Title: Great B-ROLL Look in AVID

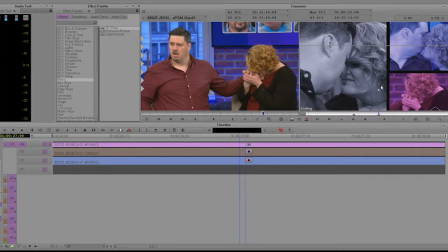0:00 Hey, what's up? So I wanted to talk out sort of a promo way to show multiple shots at the same time. Obviously a technique used in certain films, TV shows. So I just want to go over a way to do that, some do's and don'ts about doing that.
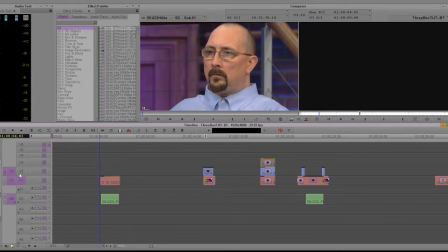0:14 So what happened here, we had this line for the show I worked on.
They want David out of their lives.
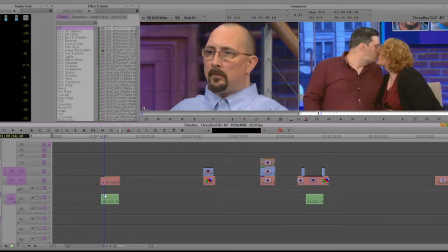0:20 So the story is that these two people want this guy actually out of their lives. He's ruining their love. So I have these three obviously quick cut shots of these three in love with each other.
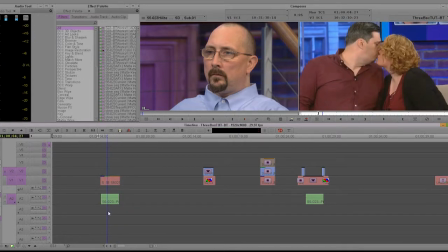0:36 It's a little too fast to be cut, but these are three awesome shots. This is a promo, right? We only have 2 seconds to show this visual information.
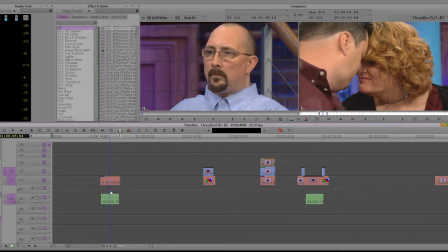0:47 So how are we going to do that? So I thought the best way to do that would be to do three boxes. And what happened was I saw the finished cut from the editors, and this was one version of it.
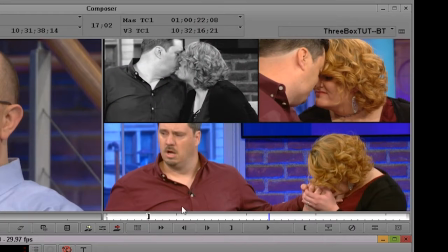0:59 This was the other version of it. So let's talk about these boxes right here. So anytime you're going to look at any video shot, you're looking first at the center of the screen, and then your eye is trying to figure out where you got to go, right?
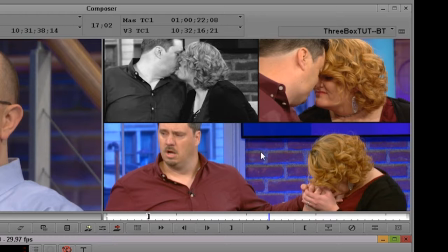1:12 So in the center of the screen is actually nothing. It's a huge brick wall. So immediately, it's only 2 seconds to see this shot. Your eye is going to be like, wait, where am I going? Oh, this guy's here. My eye seems to jump there. This shot is so pulled far back. There's so much dead space in it. This is a decent shot, and she's kissing the hands over here.
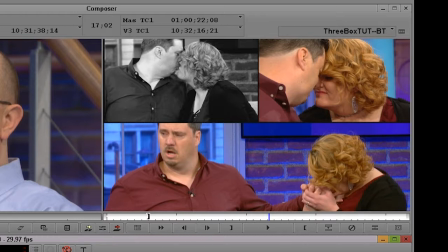1:32 There's no way I could see this in 2 seconds. Another editor did the same thing.
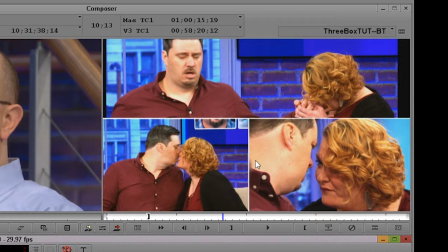1:38 For some reason, he put it on top as opposed to the bottom. I do not agree with any ways of making boxes with a split screen vertically. My eye cannot figure out where to go. My eye is immediately going to the center of this frame, and look at this circle I'm making with the mouse.
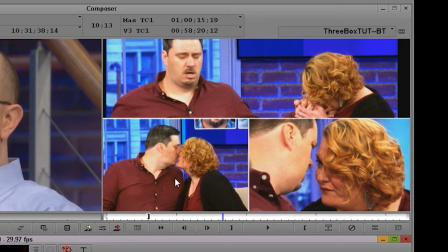1:55 There is nothing in there. So now my eye has to go to the bottom left or the bottom right and try to figure out.
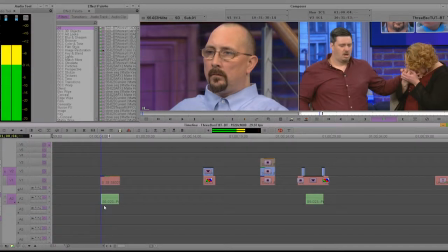2:00 And by the time 2 seconds is there, they want David out of their lives. It's over.
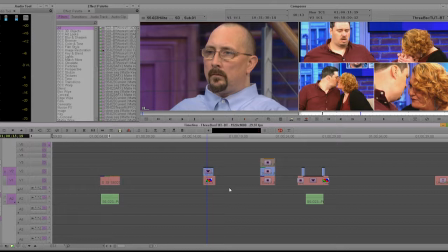2:05 I don't know what I just saw. I'm confused. I'm leaving the promo. I'm changing the channel.
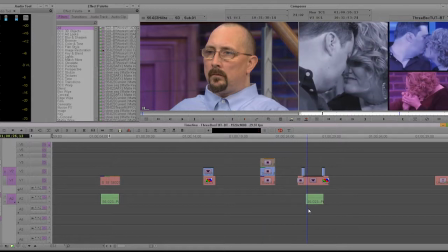2:11 I'm not watching this ever again. So what I did here, here is another version of the three boxes.
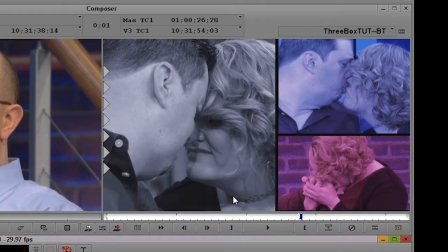2:18 And what you can see is, obviously, they're very full screen. And you might be able to say to me, hey, man, there's nothing in the center of the screen. I guess I could buy that. But to me, it's so big on the left. You can tell a woman's, you know, and man are in love here.
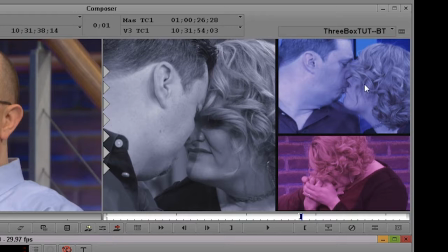2:33 Or they're resting their foreheads against each other. You can tell that they're kissing. And you could tell she's kissing his hand. And you can get that in 2 seconds.
They want David out of their lives.
Here, you don't really get those things. So what happened? How was this made, even in a sense?
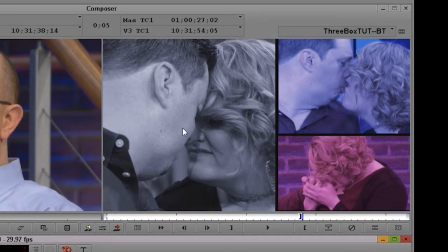2:50 Now we're going to get into technical AVID things. How did you make this as opposed to this?
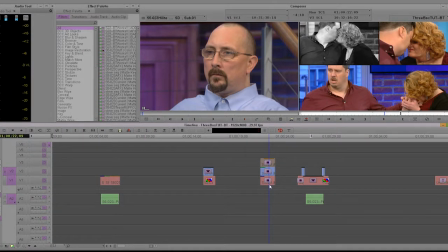2:55 So some of this was 3D warps, right? Everything was done basically with 3D warps. And the 3D warp goes in, and they pushed the scale back. So this shot is now, you know, bringing this over here, it's 50%.
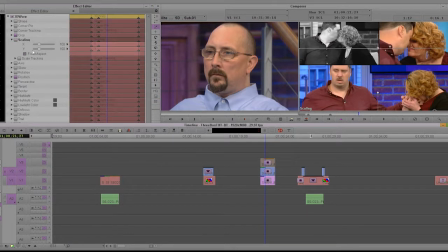3:12 This shot is 50%, and this bottom shot was 100, but it just moved down.
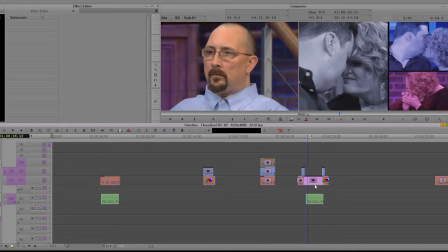3:18 So these shots are 50%. What you're going to notice here, and this is the way I would do any three-string split,
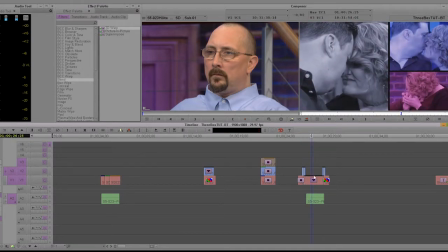3:24 which maybe I'll bring another example of one in a second. I don't necessarily want to make the shot smaller. What I want to do is crop out anything in the shot that is unnecessary. So before I actually do the 3D warp, and let me bring in these here.
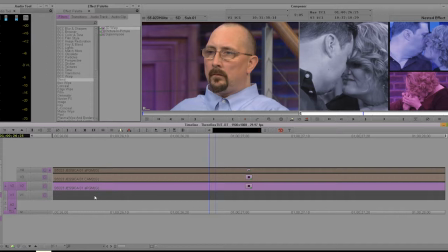3:42 If I step in, I'm trying to think the best way to show you this visually. Let's go into the first shot.
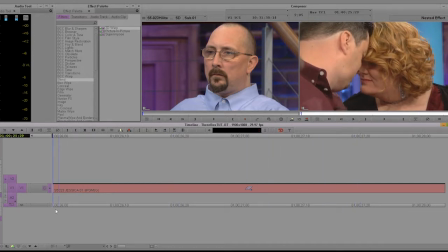3:48 Every single shot, because this is only 2 seconds and you don't want a lot of movement, all these shots were slow-mo'd. I think to 30%.
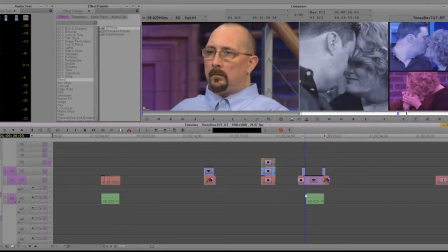3:58 If you want to go into speed ramps to see how I did that, I have a video on speed ramps that would show, but I made all three of these shots 30%. What happens is, even you could tell there was a camera moving on the top shot.